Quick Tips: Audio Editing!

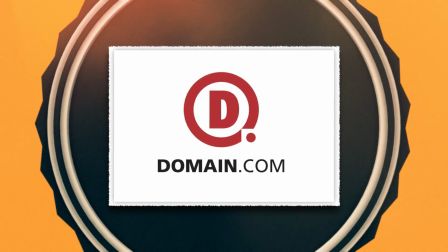Quick Tips is brought to you by Domain.com. Nothing is more distracting when watching a video than bad audio. So today we are going to talk a few tips on how to smooth out your audio. Quick Tips! I've said it plenty of times on FilmRiot, audio is the biggest technical component to leaving you having something that feels more pro or unwatchably amateur, but a lot of new filmmakers don't give audio the tender loving care that it needs and deserves. And an edit can oftentimes feel off for some reason. You won't be able to figure out why, but all the cuts are jumping out at you. You're really seeing every single one of them, and often the solution is going to be sound.
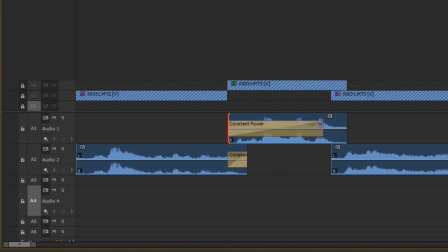When you edit your footage, be sure to create transitions between cuts in your audio.
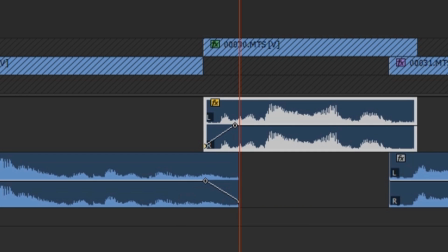Sometimes something as simple as a short fade between clips will be enough to blend it and make all those cuts invisible. Other times it's going to be a bit more tricky, like this right here.
This dialogue is completely pointless.
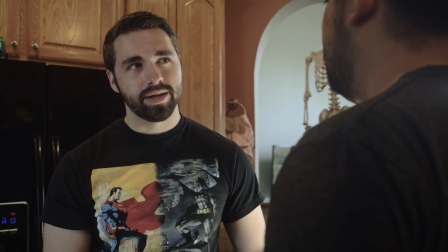That's entirely accurate. We're literally doing this so Ryan can have an example. You speak the truth. I always speak the truth. That's a fact. Peace be with you. And with you.
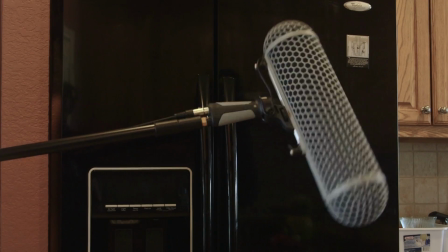Most common causes of something like this will be a mic facing something like a refrigerator or air conditioner in one shot and then away from it in the other, so you get the sound heavy in the one and not so much in the other. But don't panic, my little love dolphin.
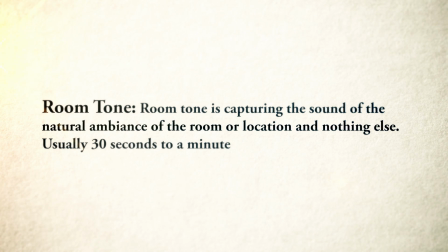If you were smart, you got yourself some room tone from both angles. What's that? Room tone is capturing the sound of the natural ambience of a room or location and nothing else, usually 30 seconds to a minute.
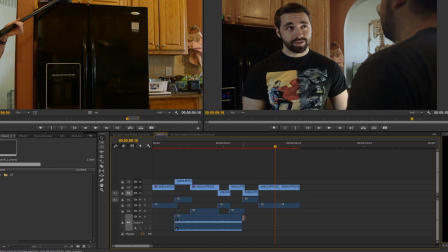If you did remember to get the room tone, it is as easy as taking the audio of that offending sound and laying it underneath those shots that don't have it.
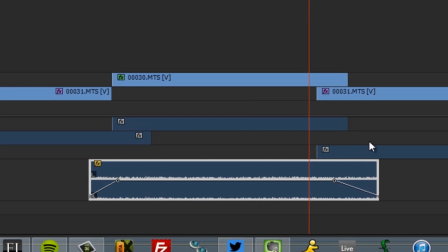Then we will create fades in and out to blend between the shots, and now we have that sound consistently throughout the scene without any obvious and distracting cuts in audio.
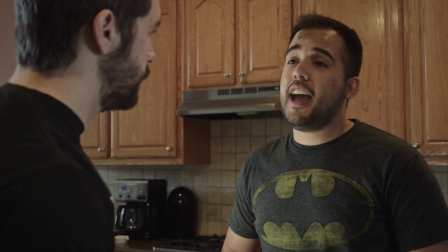This dialogue is completely pointless. That's entirely accurate. We're literally doing this so Ryan can have an example.
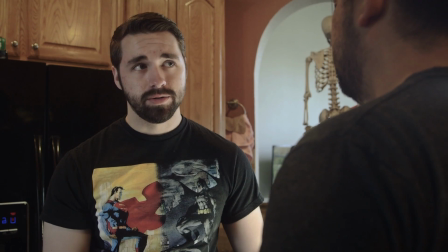You speak the truth. I always speak the truth. That's a fact.
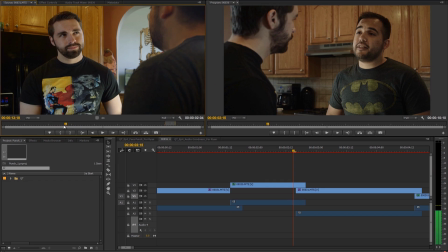Now, if you forgot to get that room tone, not to worry, just scrub through the shots that have the noise to find areas of silence where your actors aren't talking that you can use.
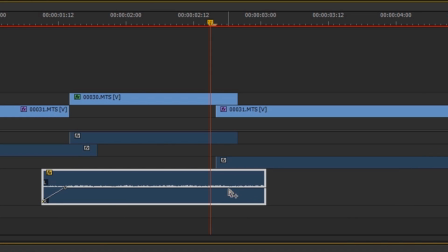Once you do, the rest is going to be the same technique. Another option is going to be noise reduction.
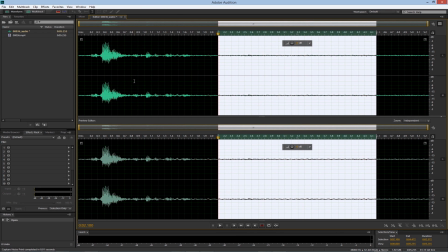Software like Adobe's Audition will allow you to select a section of your track that is just that offending sound, create a noise sprint, then minimize that sound through its noise reduction process. However, if you push this too far, you're going to end up with something in your audio track that sounds a bit like it was recorded in a tin can.
This dialogue is completely pointless.
So definitely be careful there, but if all else fails, there's always ADR, which is the act of recording your talent saying the lines later in a studio as they watch video playback, and in my opinion should always be a last resort. So remember, next time you're prepping for a project, you should be planning for the sound just as much as you do the visuals.
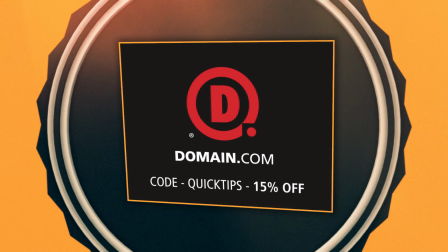But before we go, of course, we want to thank the people who make Quick Tips possible, Domain.com, because no domain extension will help you tell your story like a .com or .net domain name.
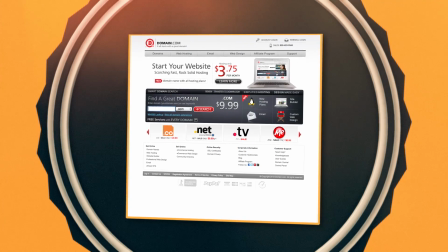Domain.com is reliable and affordable and easy to use.
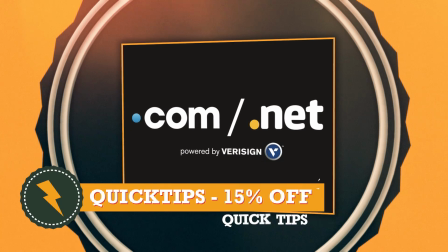Save 15% off your comms and nets at Domain.com with the coupon code QUICKTIPS, because when you think domain names, think Domain.com. And that is it for us. If you do need some sound effects like we were talking about before for your film, check out our store. We have some great digital downloads to help you guys with your next project. But until next time, remember to write, shoot, edit, repeat.